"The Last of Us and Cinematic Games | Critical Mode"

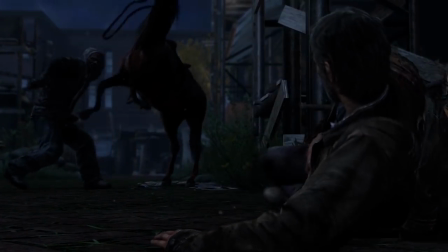Okay, so now that we've finally addressed the most common complaint about The Last of Us, we need to wrap back around and finish talking about the thing I brought up all the way in the beginning of this video,
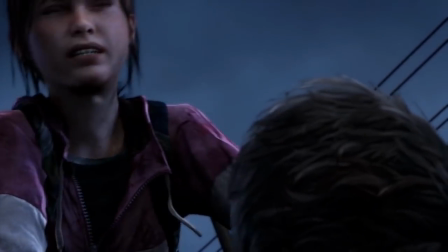and that's perspective, which is also convenient timing because this allows us to pick right back up where we left off.
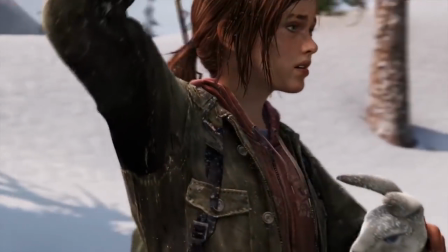The next thing we see after witnessing what could very well have been Joel's death is Ellie hunting a rabbit alone in a snowy forest.
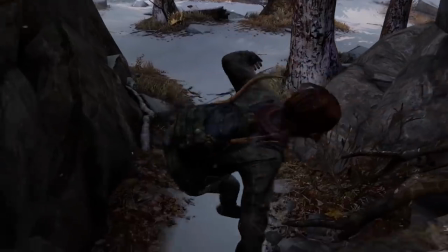The player character has now shifted yet again, this time from Joel to Ellie.
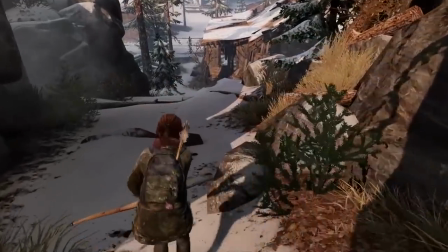Obviously one of the biggest reasons for this switchover is that it adds merit to the speculation most players will probably have at this point that Joel is indeed dead,
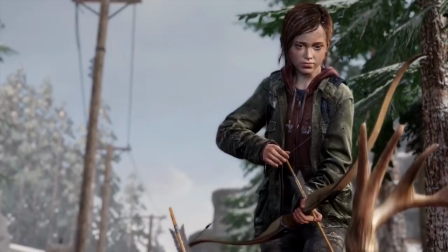but the game doesn't really dangle that carrot for all that long. After a short hunting sequence where Ellie manages to kill a large deer, she runs into two strangers.
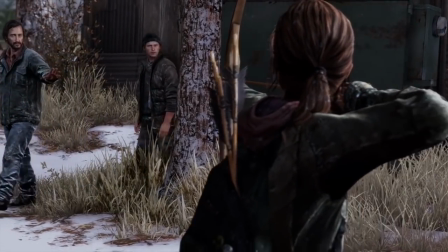What starts as a standoff eventually morphs into a trade and a tenuous alliance, as Ellie agrees to give the strangers her kill in exchange for something she needs.
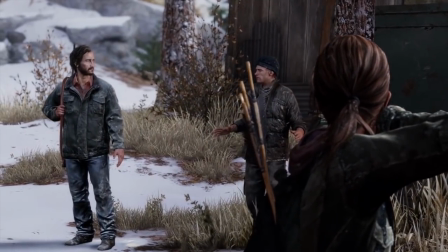When they ask her what she wants in return, she quickly replies,
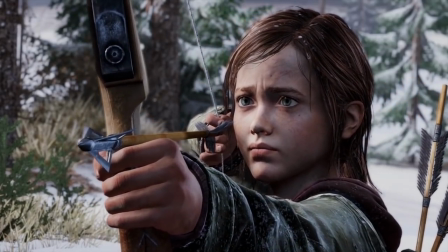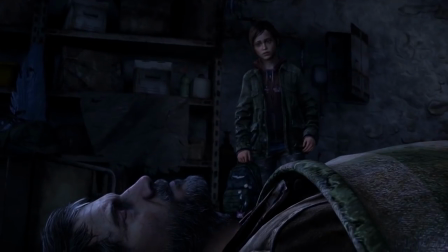which tips us off that Joel is more than likely still alive, and in the very next scene it is revealed that Joel has in fact survived the attack at the university,
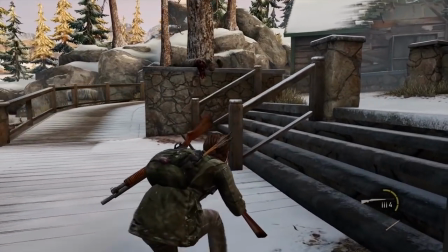and yet we still go on to play as Ellie for a significant chunk of time.
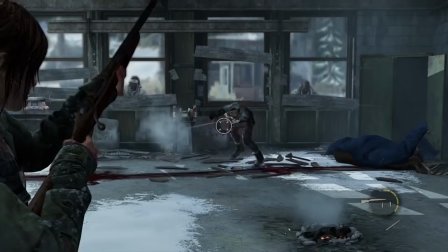So if having us play as Ellie two thirds of the way through the game isn't really meant to be a twist that makes us believe Joel is dead, then what's the reason for this decision in the first place?
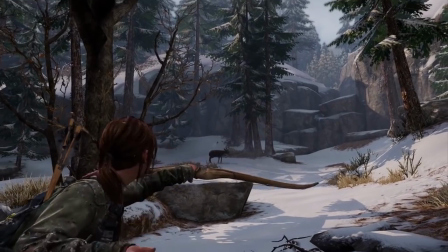Well, as before, I think there are a few answers here.
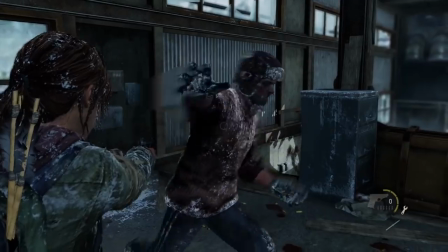First off, just like the prologue, I don't think the developers are giving us control of Ellie to subvert any sort of assumptions we might have about her.
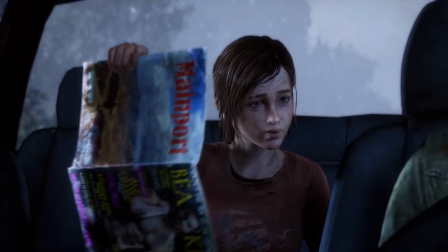Even as a non-playable character, Ellie has easily been the most relatable character in the game.
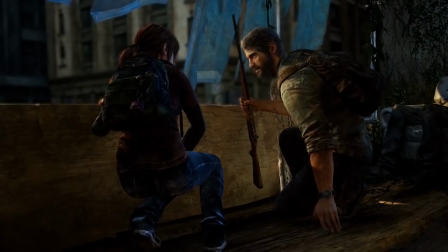But what this changeover does do is it allows us to see Ellie for the first time away from Joel,
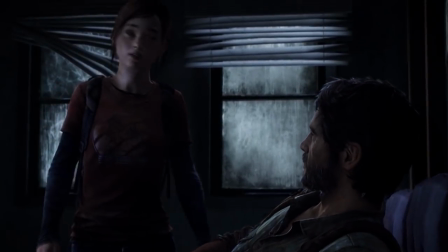something that obviously wouldn't be possible if Joel were the only character we ever played as.
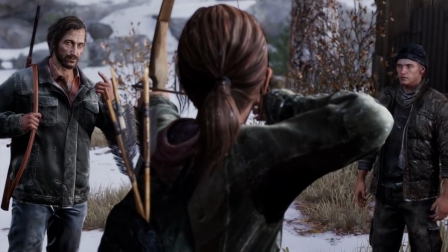Without Joel there to help her anymore, Ellie now has to fully fend for herself, and she She turns out to be more than capable of it.
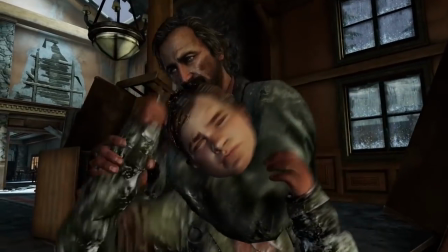After the trade with the two men goes bad, Ellie ends up getting captured and because that wouldn't be bad enough,
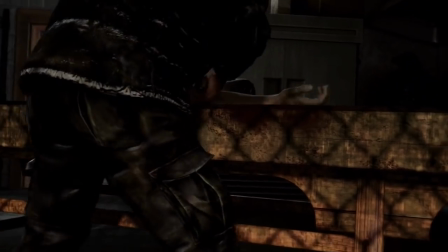she also quickly learns that the group that captured her just so happened to be cannibals.
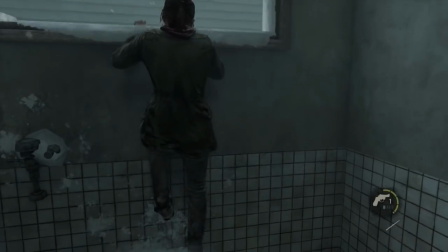Despite all this, she manages to escape from the cell she is being kept in, make her way through a town besieged by a blizzard and full of armed men trying to hunt her down,
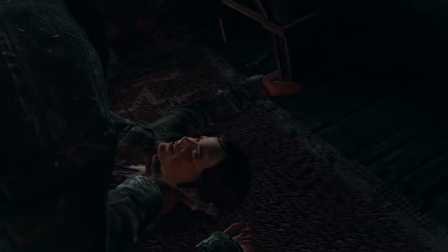and ultimately subdues and kills David, her abductor. She does all of this without any help from Joel.
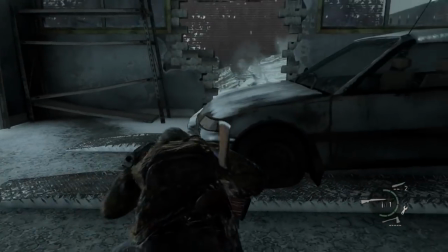In fact, this act is broken up by a few sections where we once again get to play as Joel, now in pursuit of Ellie, but he doesn't actually reach her until after she's already killed David.
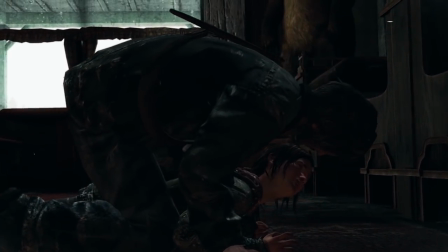Now, it's debatable whether actually killing David is a net positive for Ellie as a person,
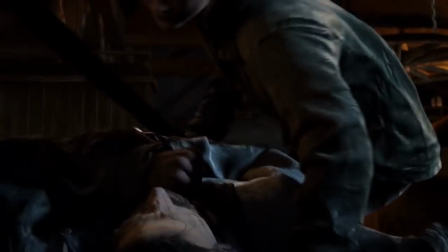as she pretty mercilessly hacks his face to pieces with a machete, which, you know, is not the best thing for a 14 year old to have to go through.
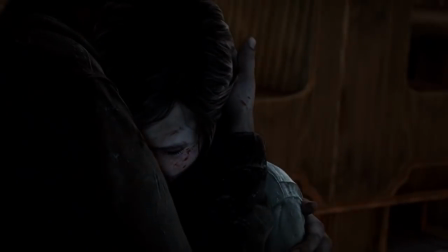But at least narratively speaking, this is an impactful change for her as a character,
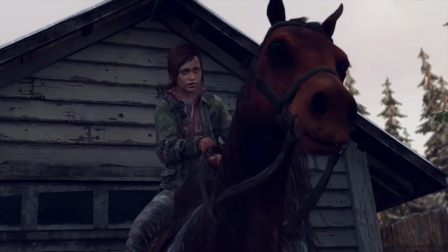and it's something that we wouldn't be able to to see if we were only playing as Joel, and there's also the fact that,
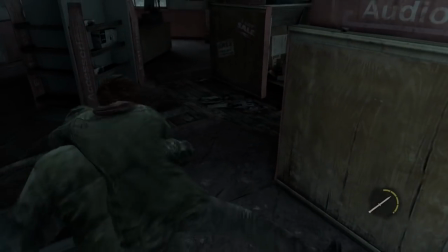just like with Sarah, getting to play as Ellie is going to strengthen our bond with her just a little bit more, and that's about to be very important as we get to the end of the game.
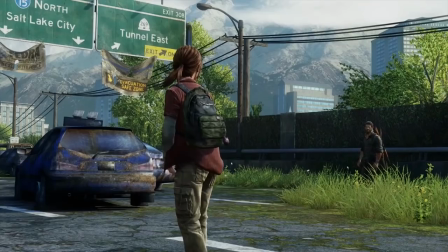With David and his henchmen dealt with, our two protagonists are now freed ahead towards what will ultimately end up being the climax of the game.
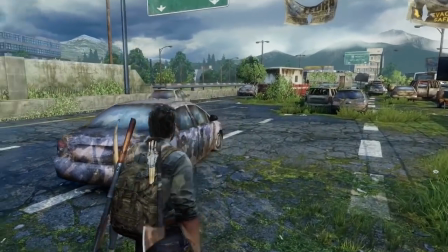They finally make their way to Salt Lake City where they once again hope to find a firefly base.
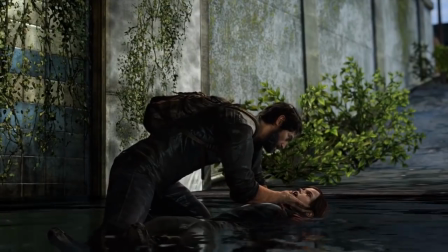After narrowly escaping from a flooded subway tunnel, Joel and Ellie are rescued by some patrolling fireflies, but not before both of them lose consciousness,
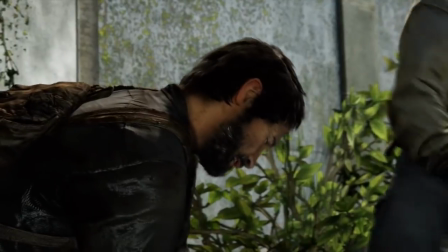Ellie from almost drowning and Joel after being hit with the butt of a gun belonging to a firefly.
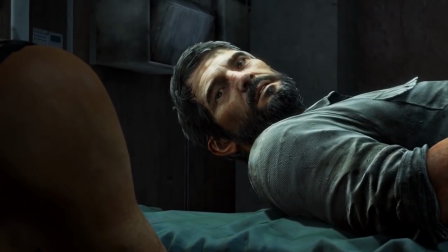Joel wakes up next to Marlene and learns that Ellie is alive but still unconscious and is already being prepped for a surgery to extract a cure from her brain tissue.
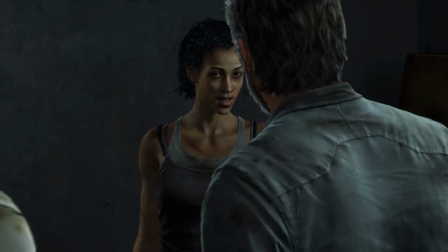Marlene also informs him that the operation will prove fatal for Ellie, and as you would imagine Joel is not a big fan of this plan,
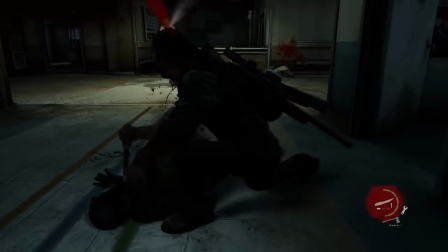so he proceeds to murder his way through an entire hospital of Fireflies until we finally make it back here,
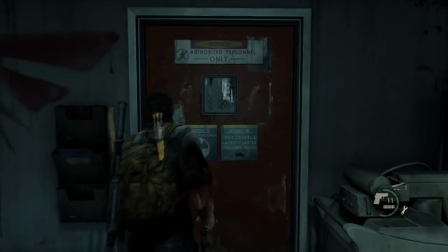to this operating room.